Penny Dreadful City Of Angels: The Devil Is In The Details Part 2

One of the real differences between this and the original Penny Dreadful is the first one was gothic, dark, London, fog, rain, all the time.
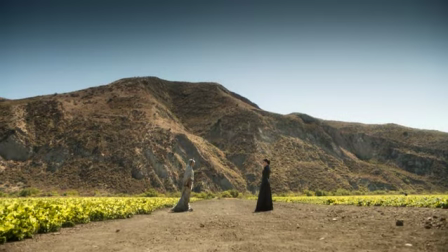And this is sunshine, and we're selling heat and sort of wide open vista, which means magic tricks are a little harder to do. So we're very cautious to keep our special effects and our sort of supernatural effects very much in this world.
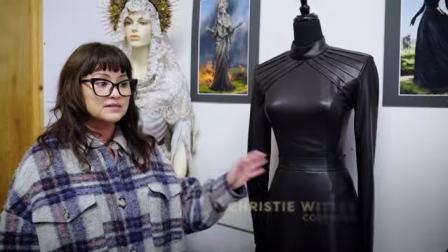When we see Magda in her natural form, she is always wearing this.
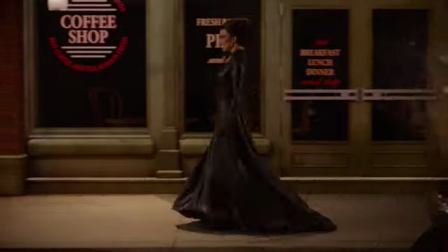I wanted something to mimic something liquefied.
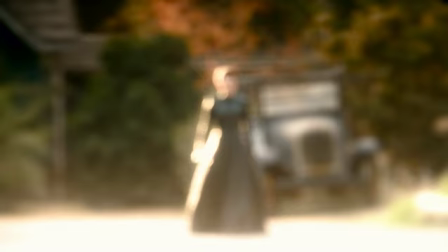So when she moves out in this hot desert sun,
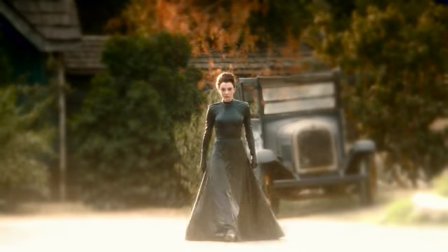it has that illusion that she is like moving with the tar.
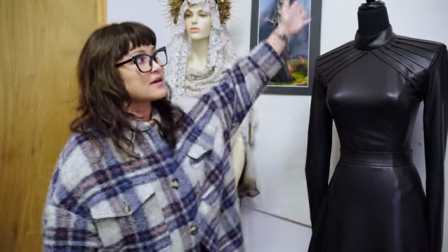She always wears gloves, and this is the only part of her skin that we can see is her face and her neck.
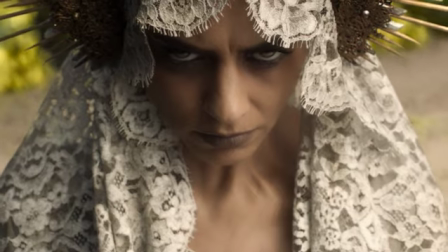And right here we have Santa Morte.
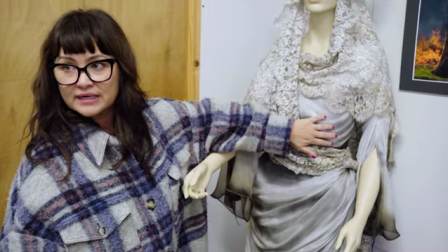We built her skeletal boning here, which mimics her chest.
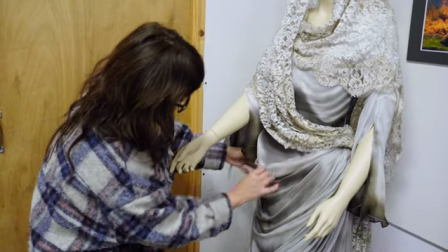And then we also have the boning here, which is her hip bone. And that's to give her the illusion that she's the Holy Death. North Main Street, which no longer exists because a freeway has replaced it, there was the heart of the Latino community.
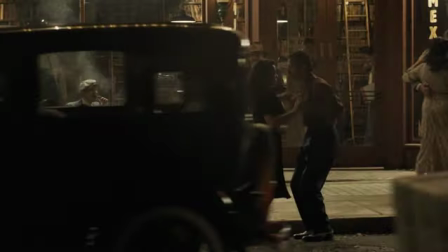And within that, there were clubs and bars and saloons that were safe spaces. So we created the Crimson Cat. It's the best nightclub that, unfortunately, we're never going to be able to go to.
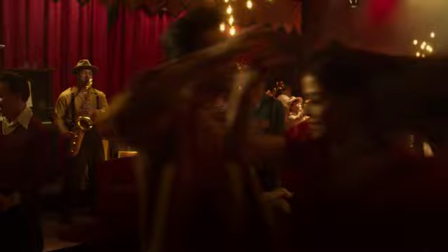We did a fantastic sequence there in episode 3. For 6 months, we've been planning this sequence.
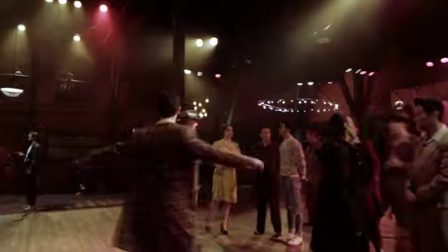So we have 104 dancers, we have hundreds of extras.
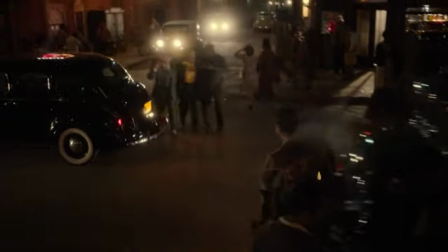The whole set was designed so we could walk in real time down our North Main Street, through the lobby,
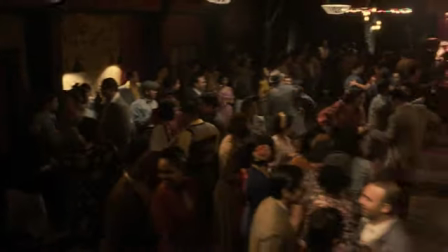and into the Crimson Cat, and we could pan back and see this explosion of sort of Latin joy. John said that it has to be sexy.
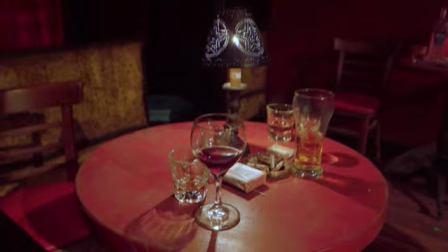So if you actually go in there, there's just blacks and reds, you know, because that brings out everybody's fiery side.
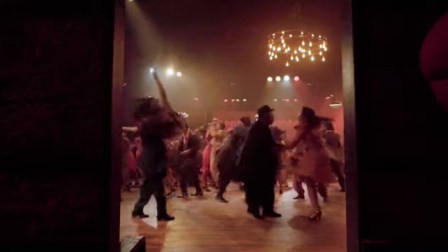But I kept it simple because it's about the actors and the dancing. Maria and I, we have such a great connection.
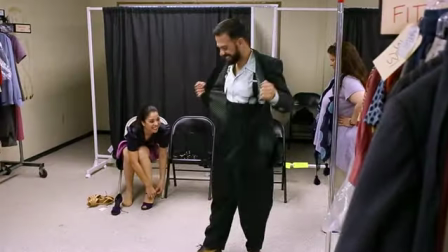In order for me to even design or even think about the Crimson Cat, I had to see what she was doing first.
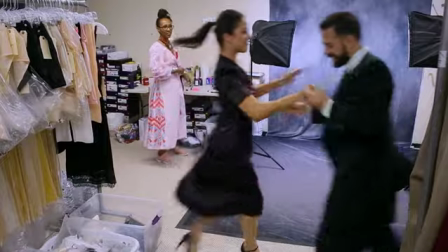And once I saw that, I was able to even use her production designs in my
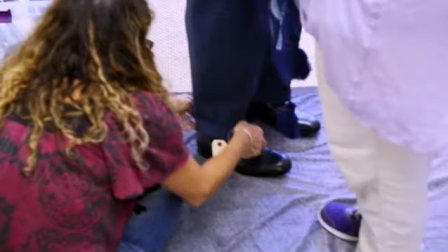illustrations to show how that character would look in the fabric that's chosen.
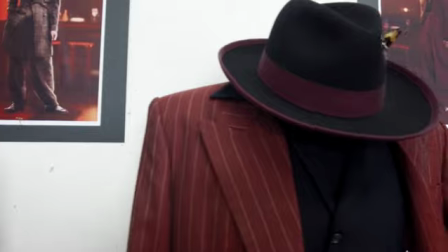We went to the only people alive who still make zoot suits.
Let's go.
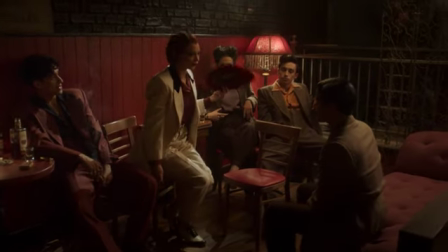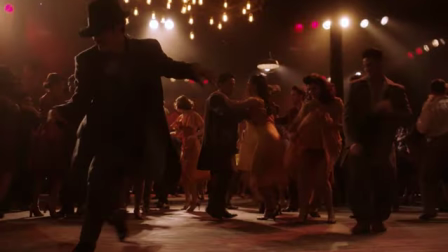Zoot suit, I like to say, is an exaggeration of a suit.
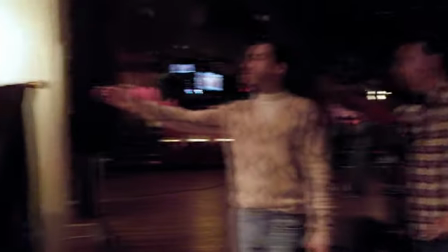I work closely with Tommy, our choreographer.
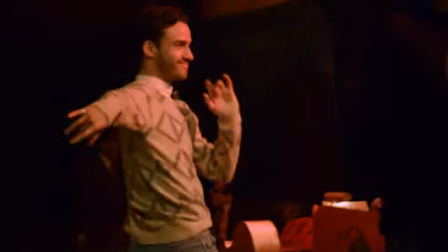I would ask him, you know, which groups he was doing certain dance moves and who was doing heavy lifts and things like that,
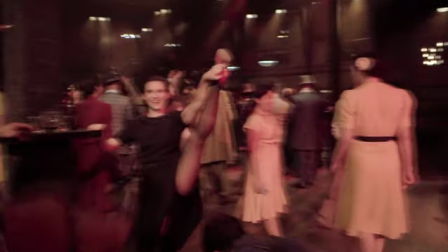so we could allow for it in the women's dresses and for the zoot suits as well.
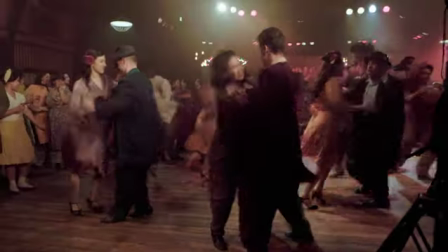And what the beauty of zoot suits is that you can do basically any dance move in that. There's so much fabric and so much mobility. Maria, our set designer, and Christy, the costume designer, have just an impeccable job of curating the experience.
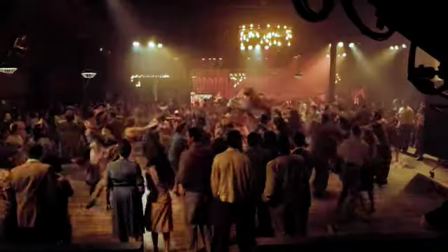Everyone who comes to those gates, they're working on Penny Dreadful. They're part of telling the same story.
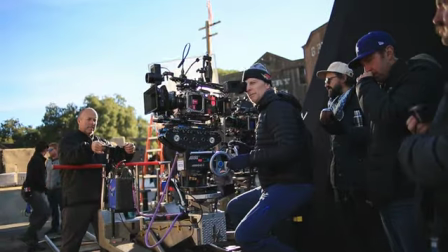And I talk a lot to the various department heads and crew members and actors about the importance of a shared narrative.
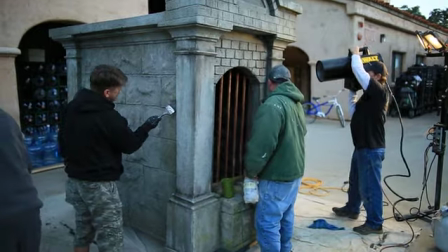We all need to be telling the same story. When you see John working how he does and how specific he is and the minute details,
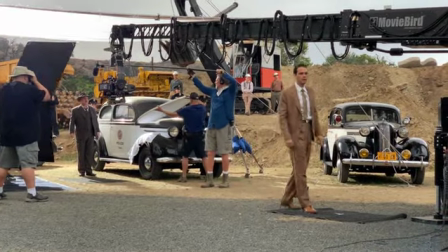you as a performer, you gotta show up with that same level of attention.
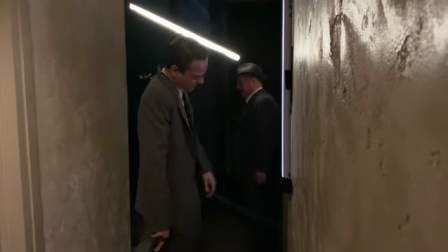And so I think everybody has done that, and we all get along. It's a big show, but it also feels like family, even though, you know,
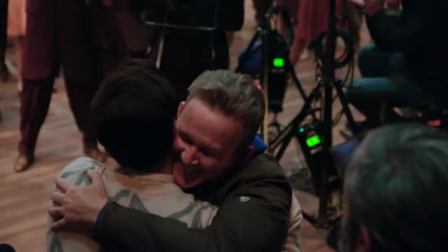you have the most daunting days of 500 extras and 60 stunt guys.